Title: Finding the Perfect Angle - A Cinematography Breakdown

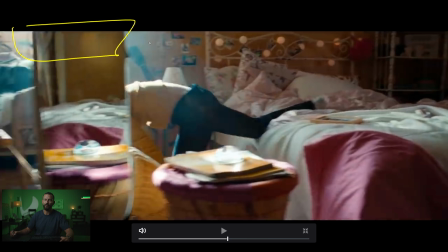[12:28]
Let's just have as little of the window, if we're going to blow out the window, have as little of it as possible in the frame, right?
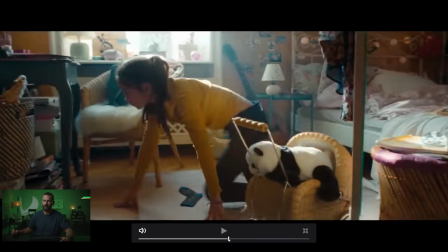[12:35]
You don't want her standing up walking across this big blown out light. You want her to just sneak underneath and let's have the camera low enough so we can look down at it.
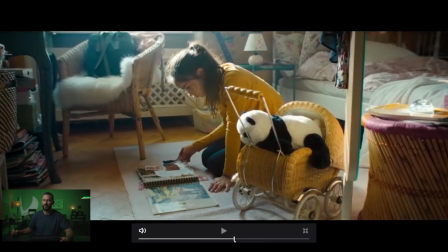[12:43]
And then she gets on the ground, she's doing this thing. I mean, again, the camera, if you can't light from the window, you can't see and the window has to be in the shot. Just get it just out. So you can use, again, use this little edge, and then if we were to go in for a close-up, then you can bounce from down here to help wrap that light around.
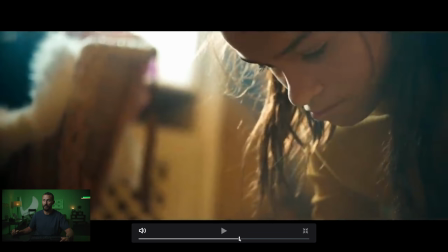[13:02]
This really, really smart use of, like, right there. I didn't even know the shot was in here.
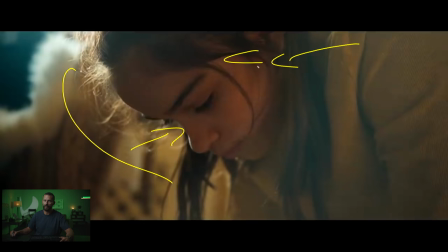[13:09]
But now we're just using the light to wrap around. They obviously have, like, a little poly, something that's really warm that is being bounced back this way. But if you wanted to keep the shape coming this way, Okay, you could, again, just put something on the ground,
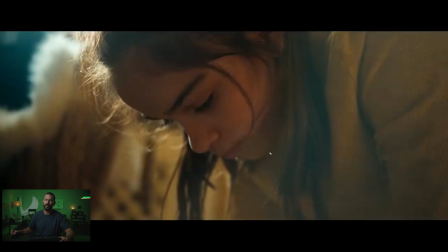[13:23]
slightly move this chair back here, point a light into it, and wrap it around the face. It's nice with that little haze from the flare.
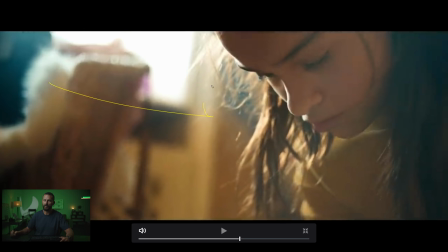[13:30]
It's a good-looking shot. And as she stands up, yeah, okay, you know we get a little bit of blown-out window, but it's harsh and it looks great.
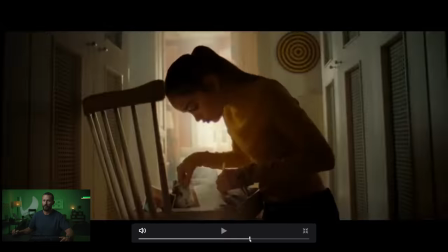[13:38]
Keep going. I think there's one more in here. Oh, we won't even talk about this scene. Man, this is, again, perfect.
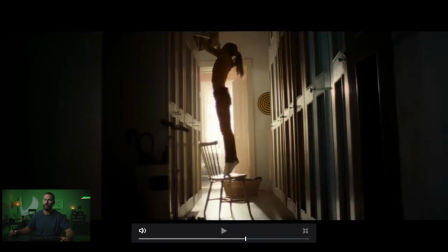[13:43]
Like, you go from the big wide here, where is it, there's an even wider one, okay, we're Now we're looking straight into the light and the pen has gotten even smaller. It's scared of the light, the pen. Shooting along this cabinet or along this hallway here, shooting straight into the light, getting these long shadows coming towards camera. But we're setting ourselves up for when we actually want to see her face, right? It's complete darkness now. But we're wide enough, we don't care.
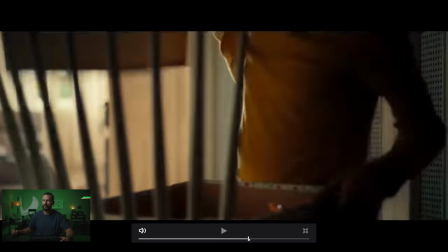[14:07]
As we come in, where is it? There's a little bit there, but I think it gets better here in a sec.
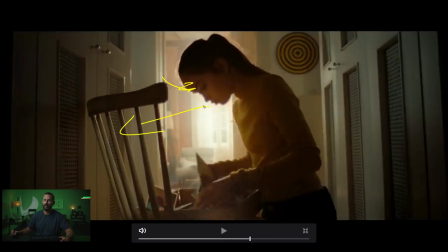[14:13]
I mean, now we can use all of this balance that is coming off of here. We can use that to help light her up, and in the grade we're going to try and pull it up even more.
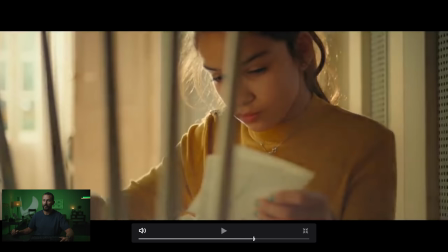[14:22]
But wait, it gets better. Finally, we are here. Now, look at how much fill has come into this hallway.
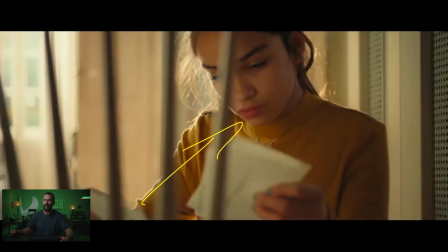[14:28]
Right? Now, because it's out of the frame and we're looking this way into the hallway rather than straight along the hallway into the light, now we can balance everything to this window and bounce the light that was coming in.
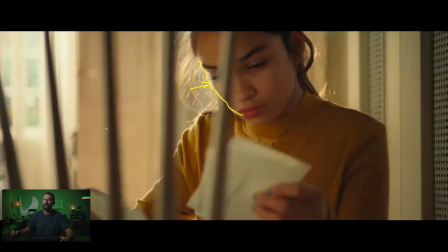[14:40]
So, that is where, see this edge here is the actual light coming through. and then all of this warm-y stuff here is our bounce, just here. And when I say bounce, that could be electric poly or just poly, right?
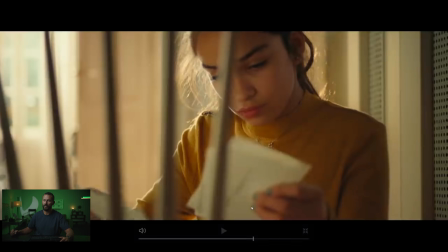[14:56]
Just help wrapping it around, and then it really fills in back here as well, and everything feels much more exposed than if we are also like that flare, right?
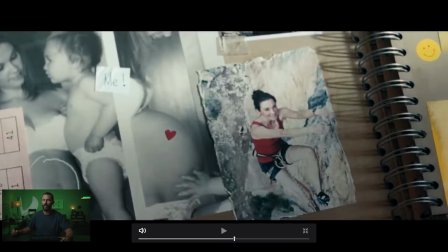[15:04]
Just moving into that flare versus the wide, which is, where are you, wide? Oh, computer froze. Anyway, you get what I'm saying there, a beautiful looking ad. Check it out for yourself to see all of the outdoor exterior stuff. You can see though, all of the ideas, they happen again and again. It doesn't matter what the scene is, it doesn't matter if they're outside, it doesn't matter if they're inside. Playing that light in the right spot and then filling to taste is really where you start to separate your eye from everybody else's, right? Your own unique look at what you want the scene to look like comes from separating those values to where you find them pleasing. And this is a great looking ad and a great example of doing that and doing it really well and changing it up from wide to tights. It doesn't matter. Just make it look good, basically. So, that's the look this week. If you enjoy this kind of content, be sure to check out the Patreon channel down below. I appreciate the support. And we'll see you in the next one. Goodbye.